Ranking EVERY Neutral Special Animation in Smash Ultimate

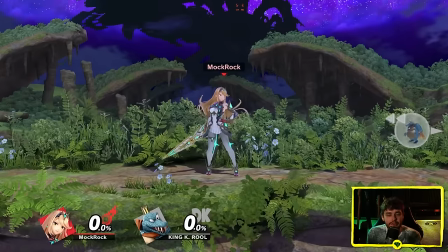[37:10]
It's not really that big a deal, but visual clarity and cohesion is always something I'm gonna praise, and it's lacking just a little bit here.
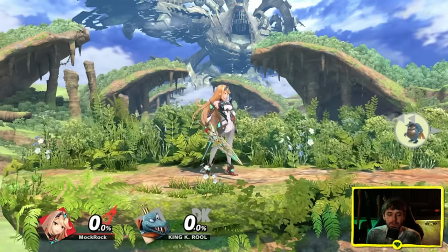[37:15]
If you look at this attack in full speed, it looks pretty seamless.
Lightning Buster!
But if you look at it in slow motion, you can see there's actually two different directions involved.
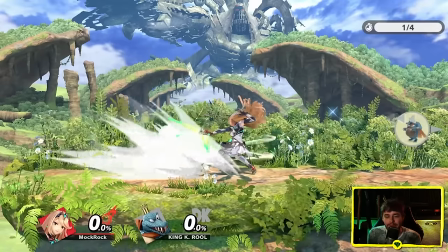[37:24]
She goes one way and then completely stops and goes back the other way.
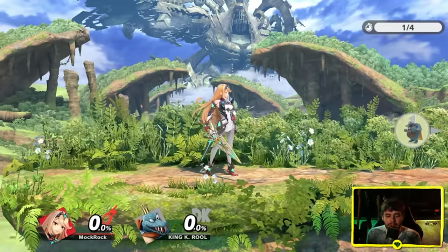[37:26]
It could look kind of awkward for her to abruptly stop and go back the other way, but they've handled it in a way that it actually still feels pretty solidly put together.
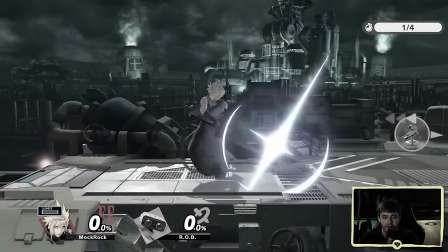[37:34]
One thing that I regret not praising Cloud for in the last episode is if you look at it in slow motion, he's clearly doing a bunch of different stuff.
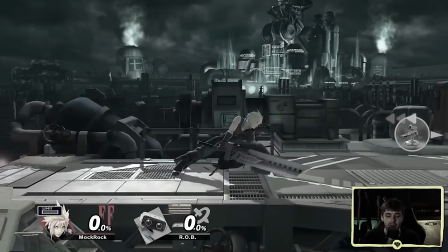[37:41]
But if you look at it at full speed, it kind of comes across as just him sort of shifting his body in one arc forward.
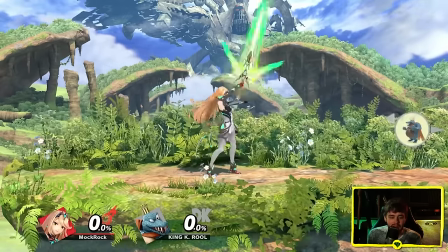[37:47]
Mithra has kind of a similar thing going on here. There's more to this attack than meets the eye at full speed, but that doesn't mean that it looks messy at full speed.
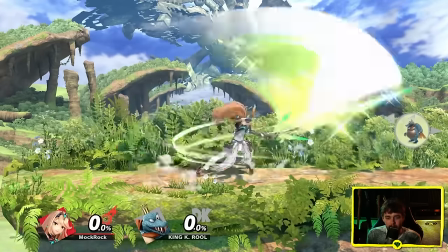[37:54]
Then if you charge it up too, there's even a bit more going on. And then in slow motion.
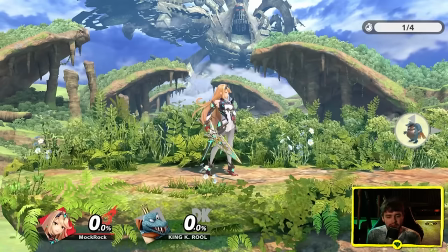[38:00]
Really strong stance at the end there though, honestly strong poses all throughout the entire thing. I like the snappy sounds they've gone with when she's not hitting someone.
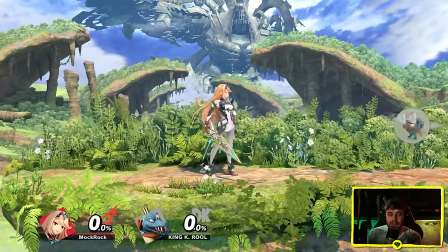[38:07] Lightning Buster!
And then they get gradually heavier as the move progresses and the blade gets bigger.
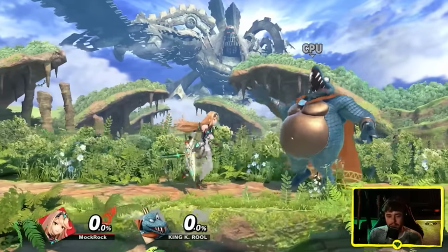[38:14]
And then on contact.
Lightning Buster!
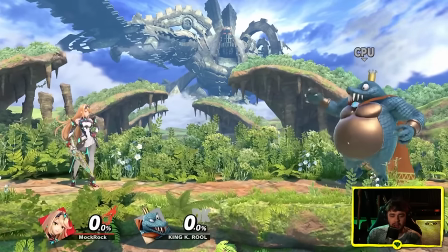[38:21]
Sounds fine. I gotta say though, I do like her more custom sound design that she has for some sword attacks.
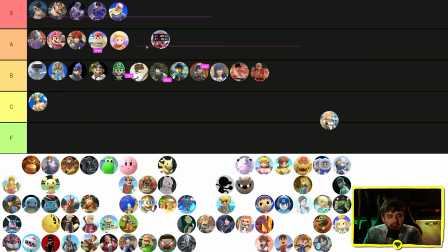[38:30]
so I wish there was a bit more of that in there. Pyra, I think, is going to get an A tier. It's not nearly as heavy feeling as some of these charge up moves. That's kind of a problem that a lot of multi-hit moves have, but a lot of it still does feel pretty snappy and like reasonably impactful. Mithra actually, I think, goes in A tier as well. The sense of flow behind this one is really good.
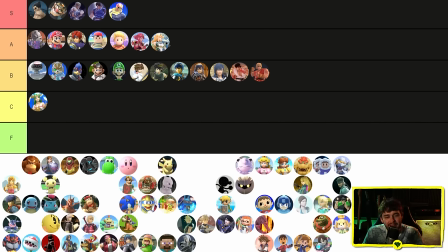[38:47]
There are some issues with it I pointed out, which makes me a bit hesitant on this one, but I think its pros really outweigh its cons.
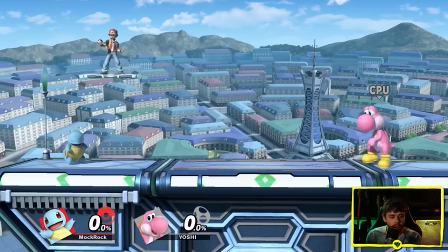[38:53]
Pokemon trainer. Squirtle, the way he gathers the water in his cheeks is kind of cool.
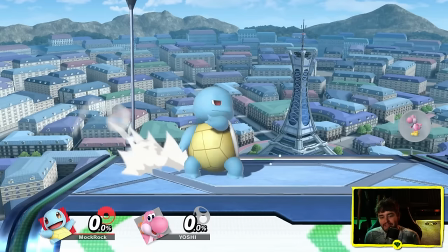[38:59]
You know, he just kind of bulges them out like a squirrel. You can see it there. I'm gonna say it's lacking a little bit of potential charm.
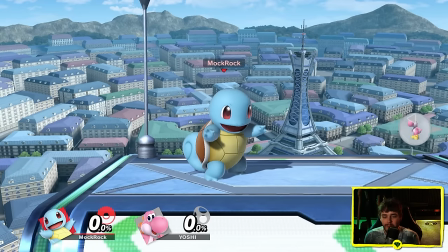[39:05]
Like, one detail that the comments pointed out last time that I actually missed with his forward smash
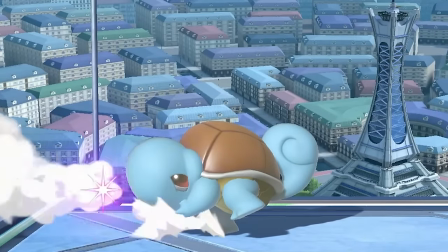[39:11]
is that he's actually holding his mouth closed so the water doesn't come bursting out, which is fun.
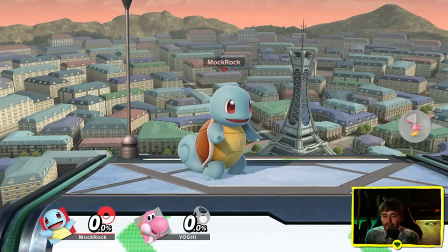[39:16]
Part of the reason I didn't pick up on that is because the move I more associate with Squirtle, like gathering water, is his neutral special.
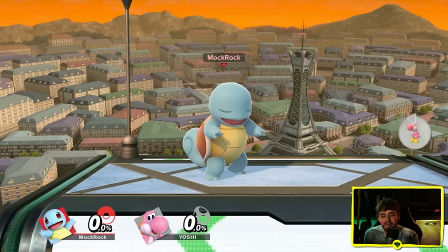[39:23]
And he's not doing that. So, you know, I feel like they could have made that a little bit more exaggerated.
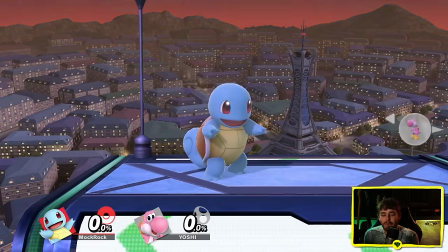[39:27]
The weird kind of over the shoulder thing, I don't really get, right? Like, his cheeks are funny.
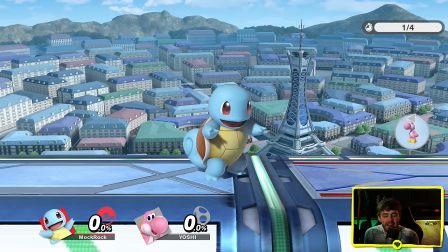[39:33]
Most of the other stuff about this pose doesn't really look like much of anything to me. The act of spraying too, he just kind of goes back into that pose for a second.
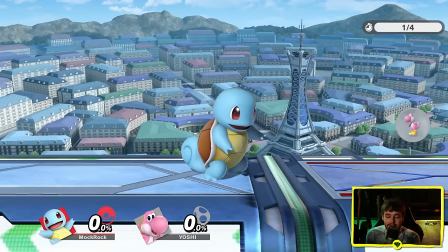[39:40]
The water spray itself does look good though. He leans into it fairly well and there's a bit of pushback on him.
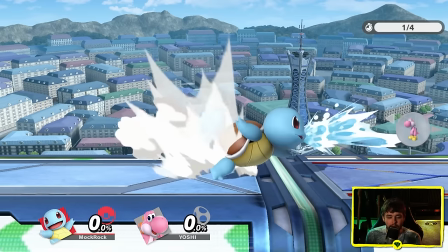[39:46]
They can only do so much with the animation though. I think aesthetically this attack would look a lot better if you really got pushed back by it.
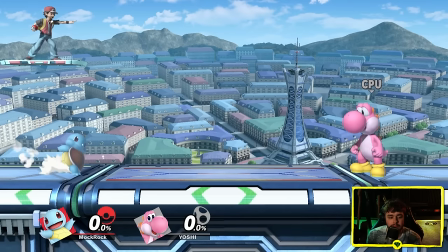[39:52]
But now you're getting into more gameplay details. Sound design. Yeah, like that's again a pretty simple sound.
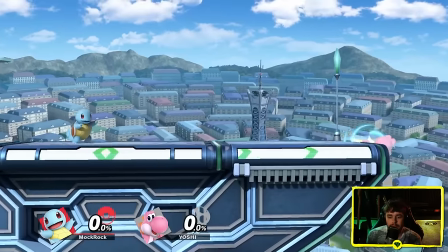[39:59]
It's not really doing much. I love Squirtle's voice acting.
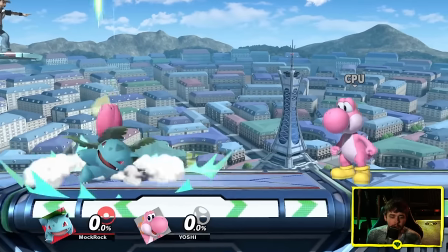[40:05]
That's about the only thing you can really say about this. Ivysaur, the bullet seed. I will say I hate the concept for this move.
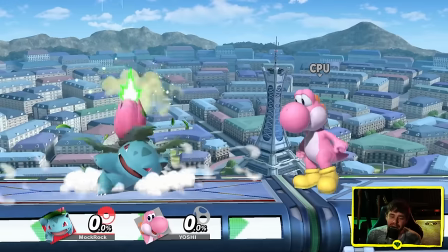[40:11]
I think this was cursed from the start, but if that's what the animators had to work with, they put their all into it.
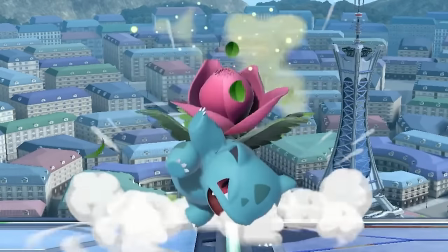[40:18]
You've got the spore particle effects there. You've got the spinning leaves. You've got the bulb really making it look like it's firing hard.
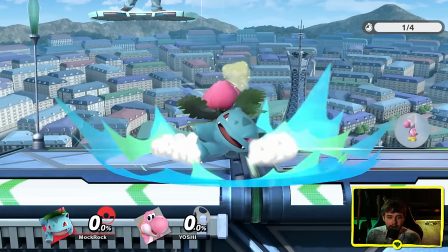[40:25]
Look at it in slow motion. Even the little bit of wind up into the move looks good. Like, it's a fantastically animated concept.
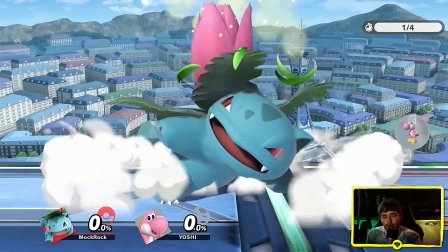[40:33]
It's just a shame that the concept was garbage from the beginning. The finish is strong too. Look at Ivysaur's body as it kind of stamps into the ground at the end here,
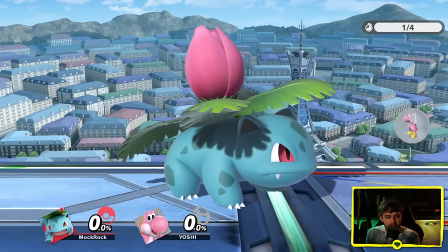[40:41]
which helps hoist the bulb up to deliver the final finisher hit, because this move does have a finisher.
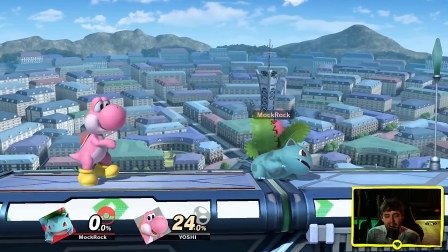[40:49]
So like, it even kind of avoids some of the multi-hit problem by having a very clearly defined finishing point.
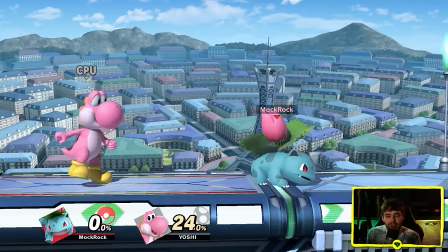[40:54]
I can't say enough good things about the actual animation of this move. It's just, I hate bullet seed.
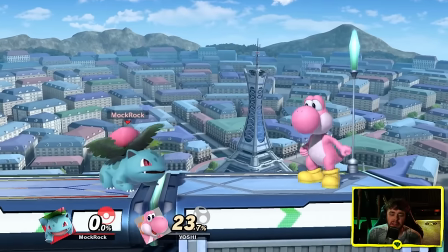[40:59]
I'm gonna say it sounds like a little bit whooshy and thin, but it doesn't need to sound, you know, obviously incredibly devastating.
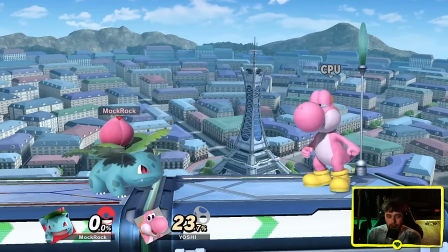[41:05]
It is using seeds rather than literal bullets. Charizard.
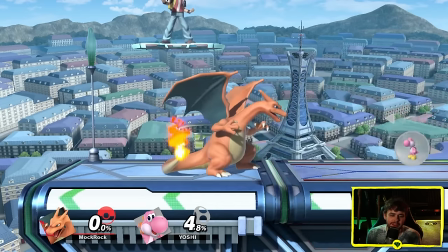[41:09]
There's a bit of like a foot shuffle at the start of the animation so that his torso is facing the other side.
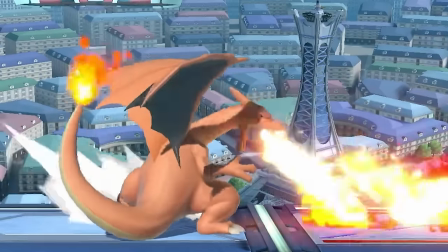[41:15]
I'm not totally sure what's up with that, what the necessity of it is.